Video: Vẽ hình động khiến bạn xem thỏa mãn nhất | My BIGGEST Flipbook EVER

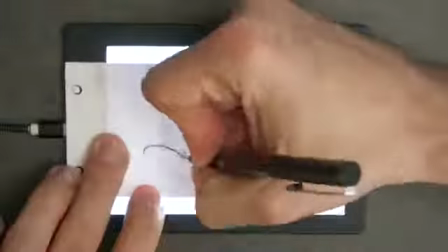250s
And you know, I've been trying to keep things at least somewhat simple looking,
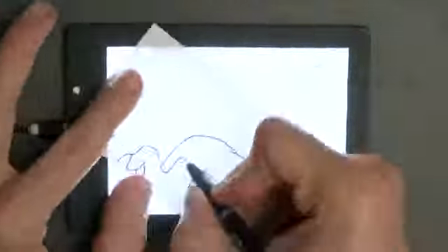255s
so it doesn't take me 500 years to trace each page. But you know, I know some pages are just, no matter what, they're just going to take a long time.
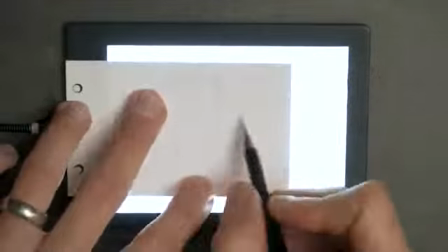264s
Okay, so here you'll see I've stopped drawing the hand temporarily, and I'm just focusing on drawing the energy ball.
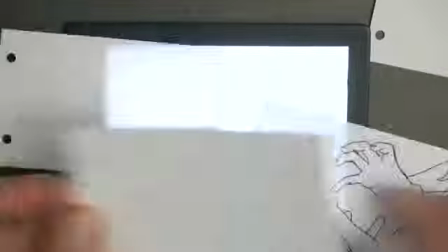271s
It's still the same shot, but what I'm doing, I'm kind of thinking of it in layers.
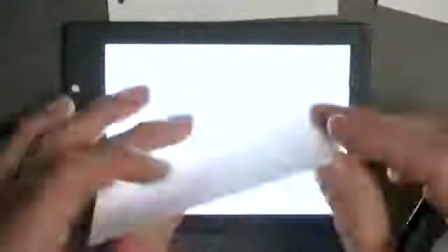276s
So I'm going to draw the energy ball first, and it's kind of pulsing, and then I'll go back, I'll add in the hands.
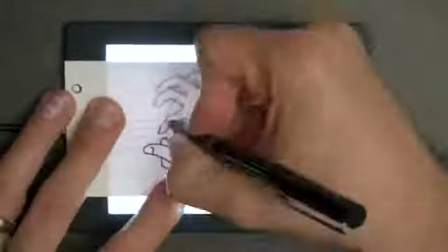284s
Since they are behind the energy ball, then you know, I'll know actually how much of the hands you need to see.
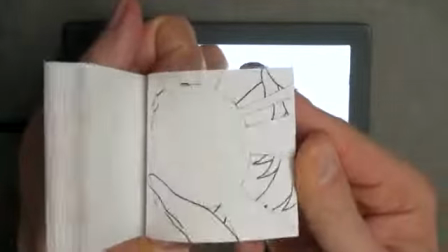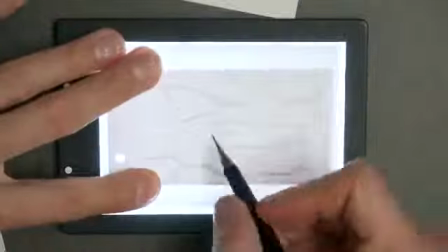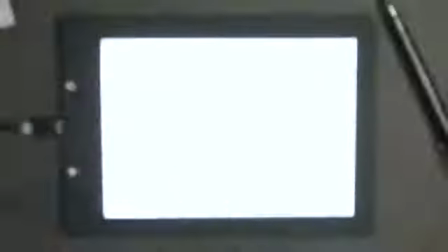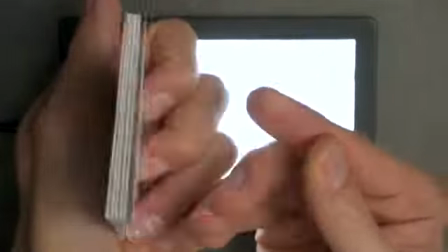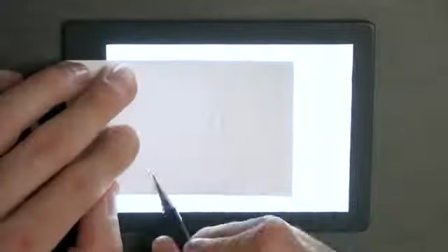346s
Another one where it's the exact same pose on every frame,
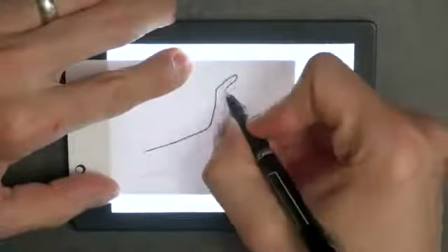350s
but I've seen some anime shots where it's just one single drawing, but then what they do is they add a camera shake to it.
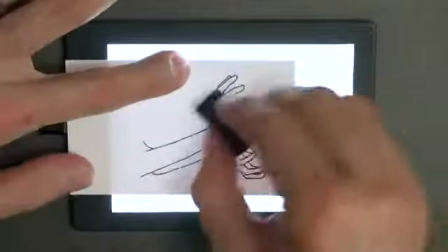357s
So I'm going to do that here, and the way I'm doing that is as I trace each page,
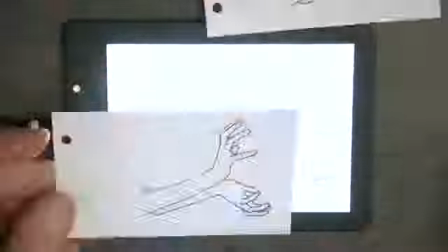362s
I'm just offsetting every page just by a little random amount, you know.
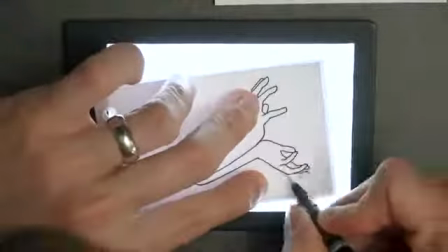367s
So you might offset one to the left a little bit, the next one to the right a little bit, and then when you put them together, it adds kind of a nice little camera shake feel to it.
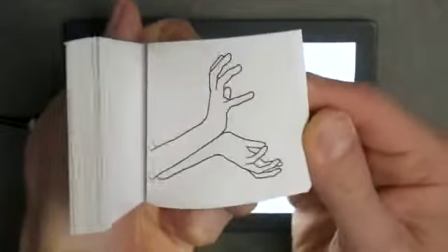376s
And then this one too, when I go back and color it, it's going to take it to a whole other level,
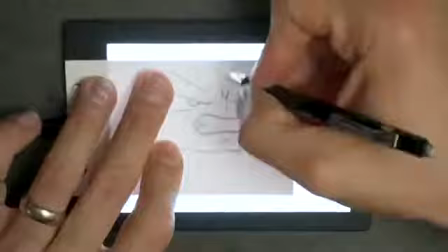381s
because all that color and energy and everything blasting out of her hands, it's going to look quite a bit different.
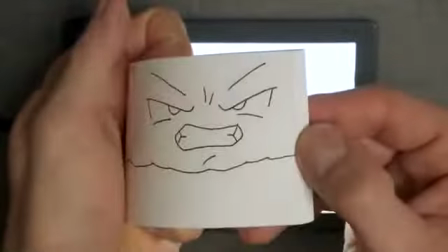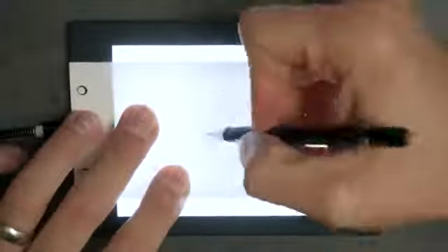394s
Okay, so the girl, she's going to be saying Kamehameha when she blasts it, right?
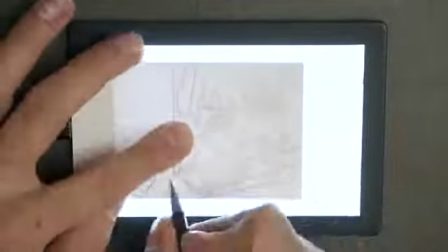400s
So in this shot here is when she's saying the ha part, not the final one, the first one.
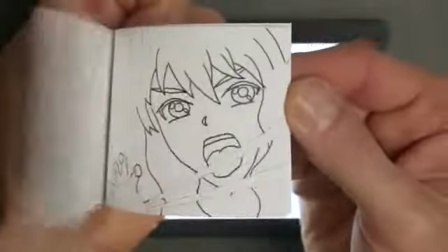407s
So Kameha, that ha is happening right here.
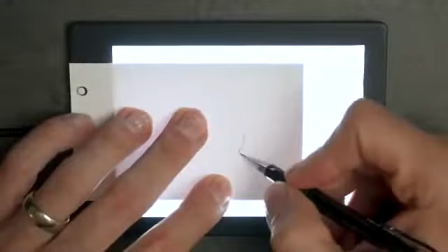414s
All right, this is taking a lot longer than I thought it would.
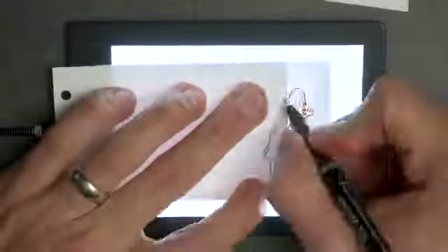421s
All right, for these next couple shots coming up, I want something pretty specific with the poses,
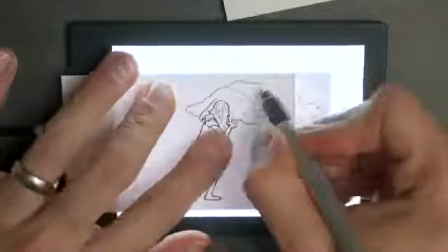426s
and so what I actually found was the easiest thing to do for getting reference is just I met up with someone and I had them do these poses for me.
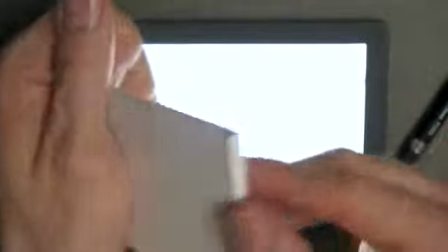435s
I took a bunch of photos with my camera, and then I can just look at those photos as reference when I was doing my drawings.
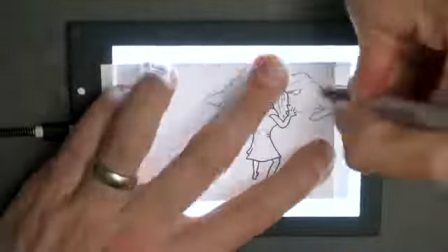442s
And yeah, definitely when you're like drawing or animating, you know, use reference.
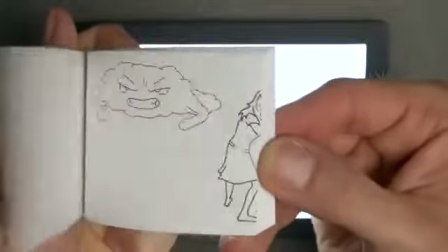448s
Don't be afraid to use it. I think sometimes people have this idea that you should just be able to draw things right out of your head.
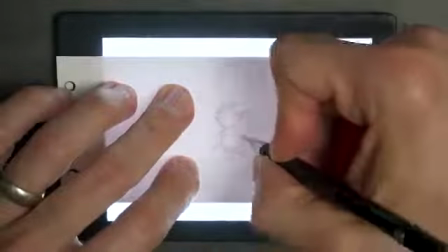453s
And it's just not true. I mean, unless you know something like the back of your hand,
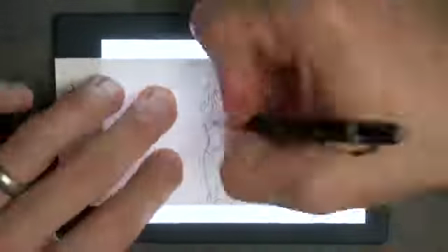459s
you're just not going to be able to draw it very well out of your head unless you've looked at it a lot beforehand.
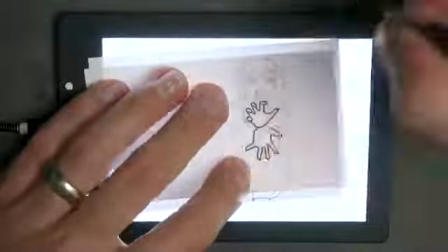466s
I'm going to have another camera shake here, so again, I'm just offsetting each page a little bit as I draw it, and then when you flip it, it should add that nice kind of
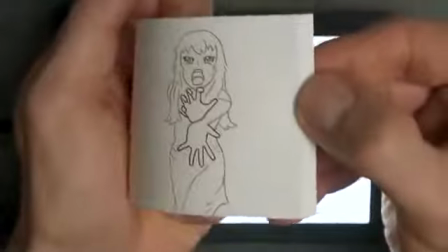474s
jittery camera shake feel to it.
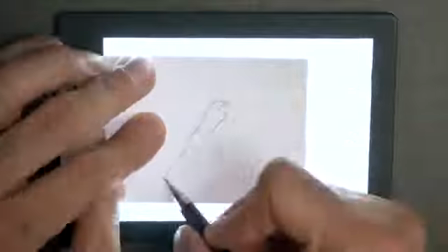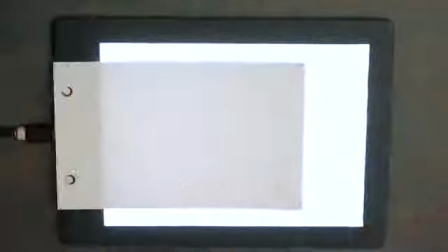484s
I know I've already said it, but these shots are obviously still out of order, so, you know, after everything's finished and colored,
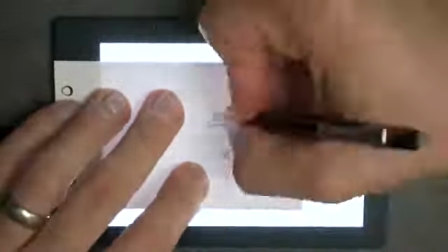491s
I will obviously put them all in order, and then it'll all make sense.
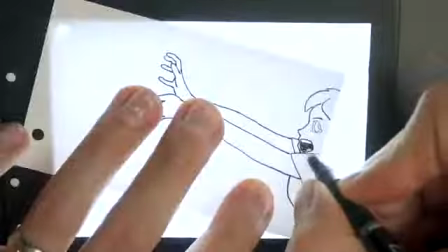510s
I totally forgot her mouth is supposed to be open. So I've got to go back and draw an open mouth on all these pages.
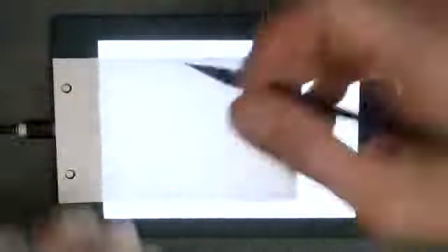520s
Despite it kind of being out of order, I mean, you basically get what's going on. The girl's going to launch this huge Kamehameha wave at the cloud.
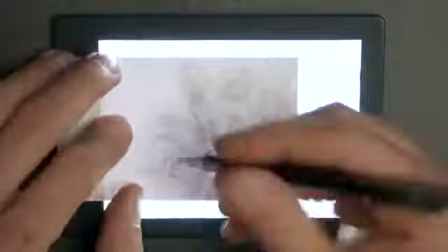527s
So right before she throws the blast, I want to feel some anticipation or wind up in her movement.
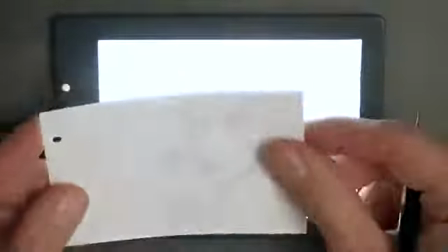535s
Like when you throw a baseball, you wind up before you throw it. And so I want to see that in her.
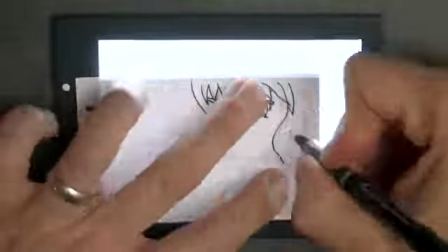540s
And if we do, it'll just add that extra bit of punch when she does throw it.
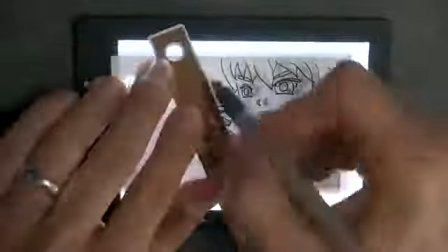545s
So in this shot, I want to have her just bring her arms back, that last bit of anticipation before she snaps forward.
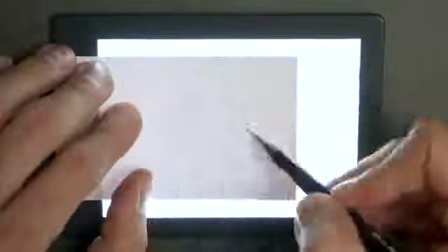556s
All right, so this is the shot where the cloud gets blasted by the Kamehameha wave.
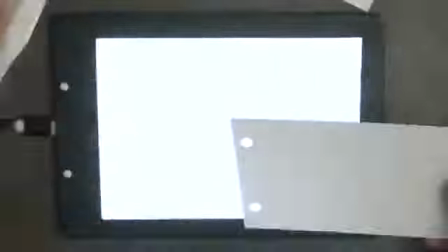565s
So yeah, I looked at tons of video clips on YouTube to get ideas for how to draw this.
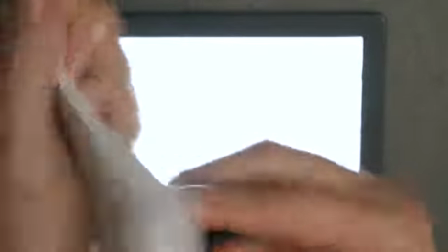571s
Found some really good references to look at. So yeah, this is a big one.
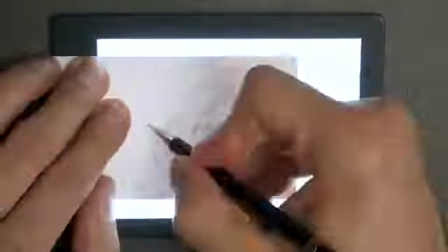577s
This is a big shot, but I'm excited to do it.
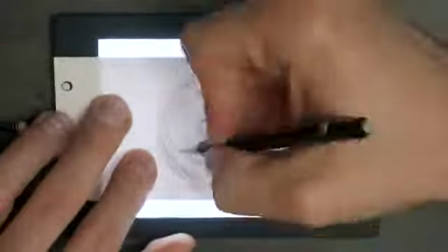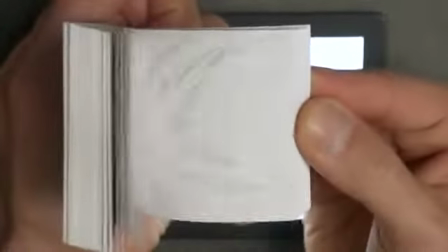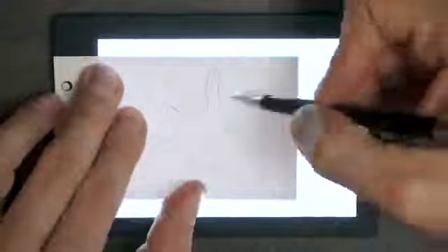595s
This shot, I hope, is going to look really cool when I color it.
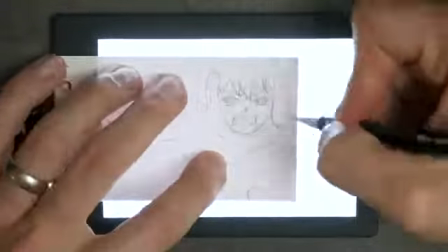600s
I've seen this effect that I want to try.
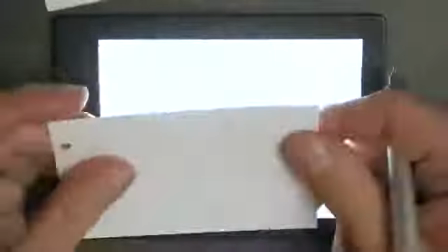602s
It's kind of like a sort of a strobing color effect that, yeah, I'm really excited to try it.
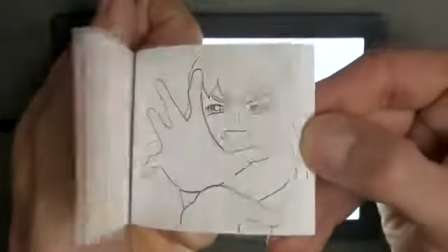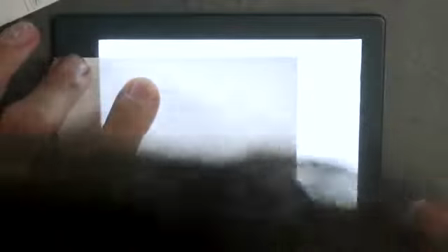615s
All right, Earth. My son had a great idea for when I color this shot.
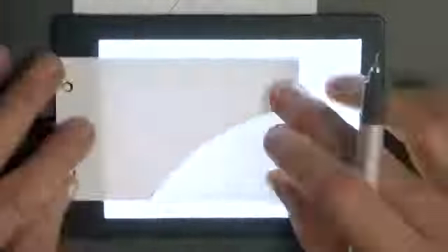620s
So the Earth is going to be gray, and then as the cloud gets blasted into space, all the color will come back to the Earth, spreading out from the middle.
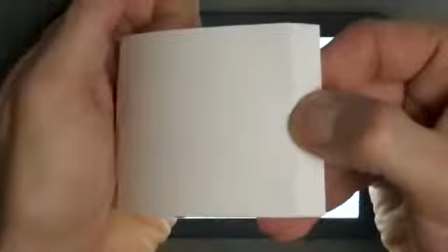632s
And we just need a couple of explosions, so that's what these are.
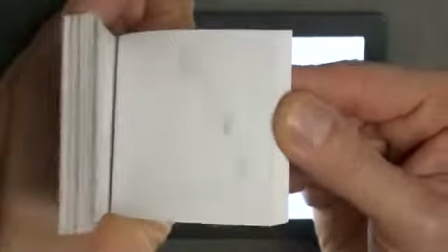637s
I found some really good video reference that I liked, and so I kind of tried to follow that as best I could for these explosions.
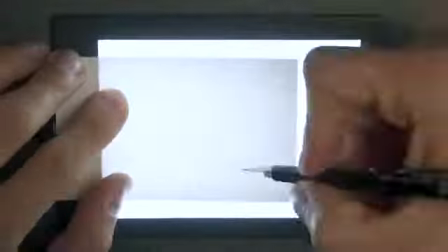644s
Okay, these are the final 2 shots, and then it'll be time to get out the markers.